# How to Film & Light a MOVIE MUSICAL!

What's up everyone? Ted here with The A-Team. Today I'm here with Zach Walnow, a cinematographer who has shot a ton of music videos and shows, including the musical CW series, I Ship It.
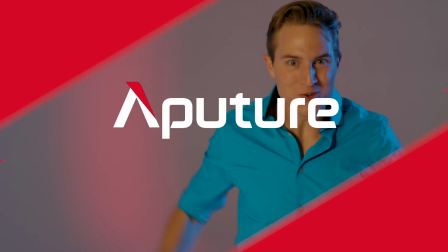Today he's going to be walking through a couple tips on how he lights and shoots musical scenes. Let's do it. So I'm at Hurley Studios. I've got a 40-foot white psych here, so we can't use little lights. We can't use little sources.
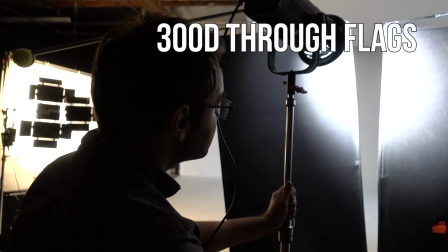So I've got a 120 daylight up here. I've got a 300 daylight up here. And I have three LS1s on tungsten going into a 6 pie. And those are probably the smallest sources you could use on a stage this big. We've added a red gel to this one.
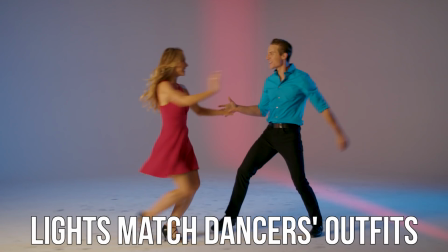Our actors are wearing a red and blue outfit, so we are going to go theatrical.
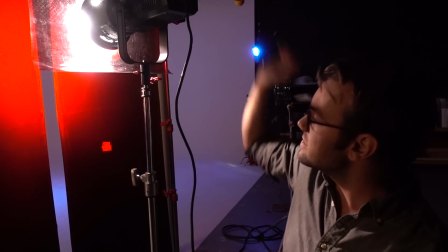We're matching our blue backlight with our red special light here, and then we've got this like soft tungsten glue to fill them in.
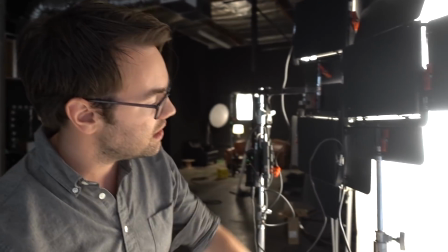So right now I've got three LS1s on tungsten going into a 6x5 ounce.
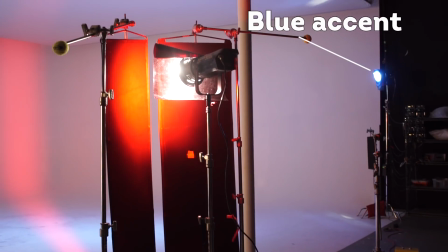That's giving us a nice big soft source to fill in our actors' faces. When you're shooting musical numbers, when you're shooting psychs like this, you need to think with big sources.
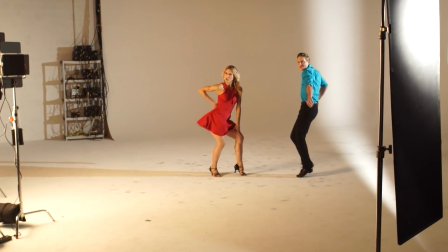So your basic art kit's not going to cut it. You're going to need to work out large sources. If you don't have something like a six-by-frame, you can use a sheet.
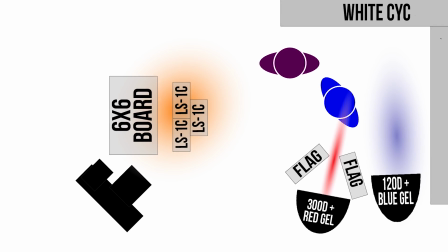You can use whatever you want. So if you come away with anything from this, realize that musical scenes generally require a ton of light.
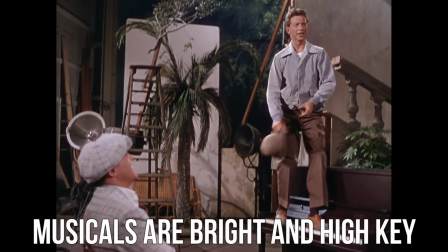If you've seen Hairspray or Singing in the Rain, you know the genre is usually about being as bright and high-key as lighting setups come.
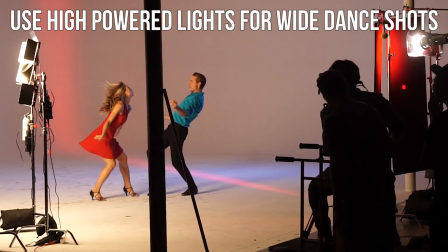So for this scene, we had to use a lot of our brightest fixtures to illuminate the entire white psych and get the look Zach really wanted.
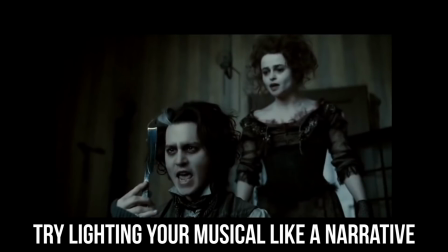Remember though, musicals are not music videos. And while they can be very stylized, it's usually not a total free-for-all with lighting because there are characters and specific plot points that you're trying to
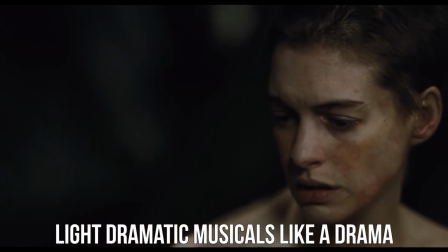emphasize beyond just setting a cool or visual mood or looking cool in general. So now that we've led everything, let's dive straight into our coverage. When I shoot musical numbers, I like to cut between like a wide and like a loose medium, like kind of torso, shoulder size. That's a really good way to get your coverage out of the way. You can shoot one camera on a wide, one camera on a medium.
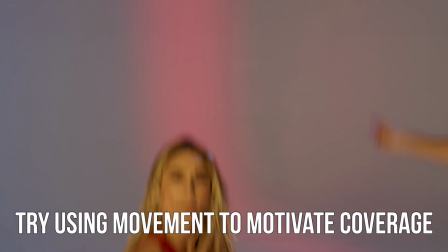But another trick to that is using the actors movement to help give you new shots So we like to set up our our
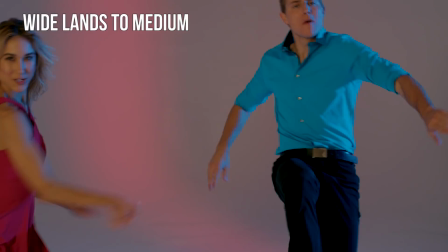dueling wides and make sure that one of them is gonna land in a medium at some point So in the scene that we're gonna shoot today I talked to them
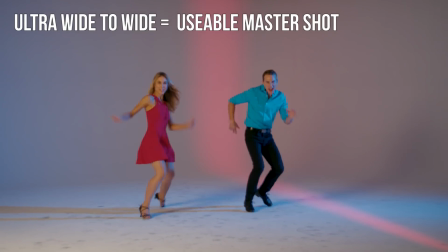and it sounds like they're gonna be running towards us a few times And that means that there's an option to use a whole shot from beginning to end
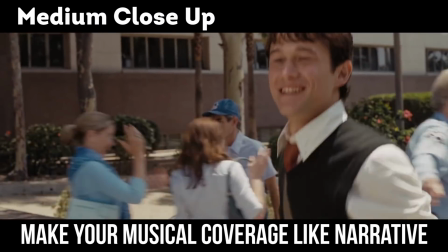and it's gonna be a really satisfying ending Like with musical lighting in many ways coverage for musical scenes is similar to coverage for your stand-up
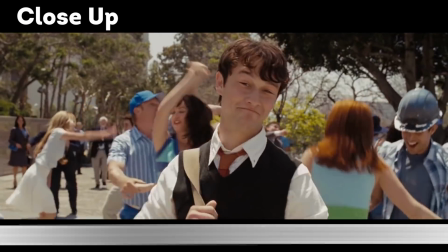narrative scene You've got your wide your medium your individual close-ups for each character With musicals, though, because there is an element to enhance the reality of the scene,
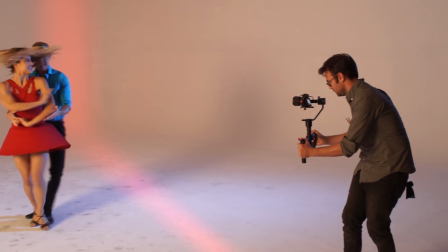Zack took some liberties with the slider shots to move around his dancers and making his edits feel a little more motivated by the dancing
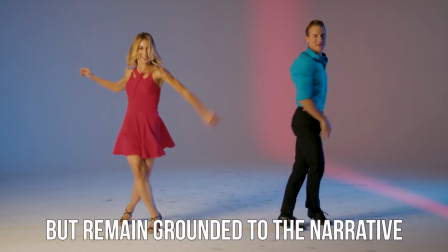and the beat of the music. Your cinematography should give us a heightened sense of reality, like in music videos, but still remain grounded enough to keep us in the narrative and follow the characters' emotions.
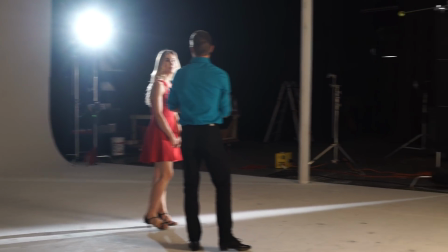So there you have it, there's the episode on lighting musicals with Zack Wallnow. I'm Ted from the A-Team. I'm gonna give a huge shout out to our dancers, Ida Nowakowska and Mike Starr.
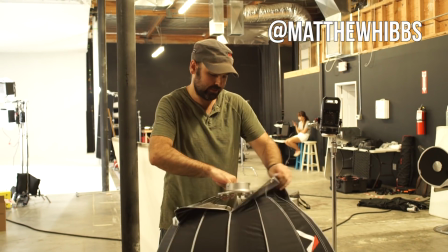Another huge thanks to our rock star gaffer Matthew Hibbs and our crazy talented instructor Zach And of course Hurling
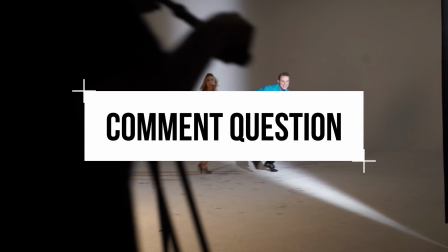Studios for letting us shoot there And finally remember to leave a comment with your favorite musical scene Let us know why it's your favorite,
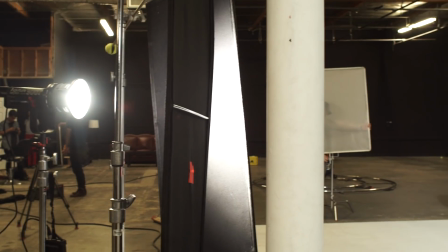talk about the lighting, the coverage Everything will be picking the best answer and giving out one of our new Aperture space lights So follow Aperture on Facebook,
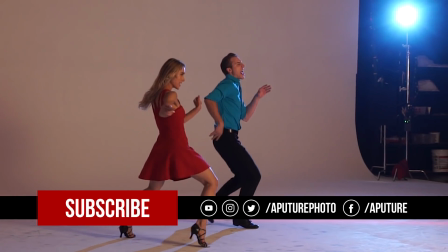Instagram, The Works And finally if you haven't already make sure to hit that notification bell So that you can actually keep up with our latest uploads
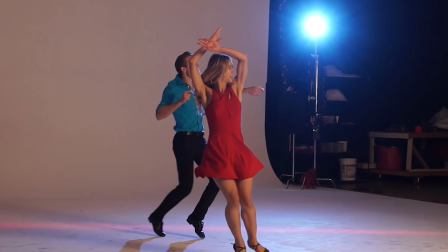I'm Ted from the A-Team, thanks for tuning in and we will catch you guys next time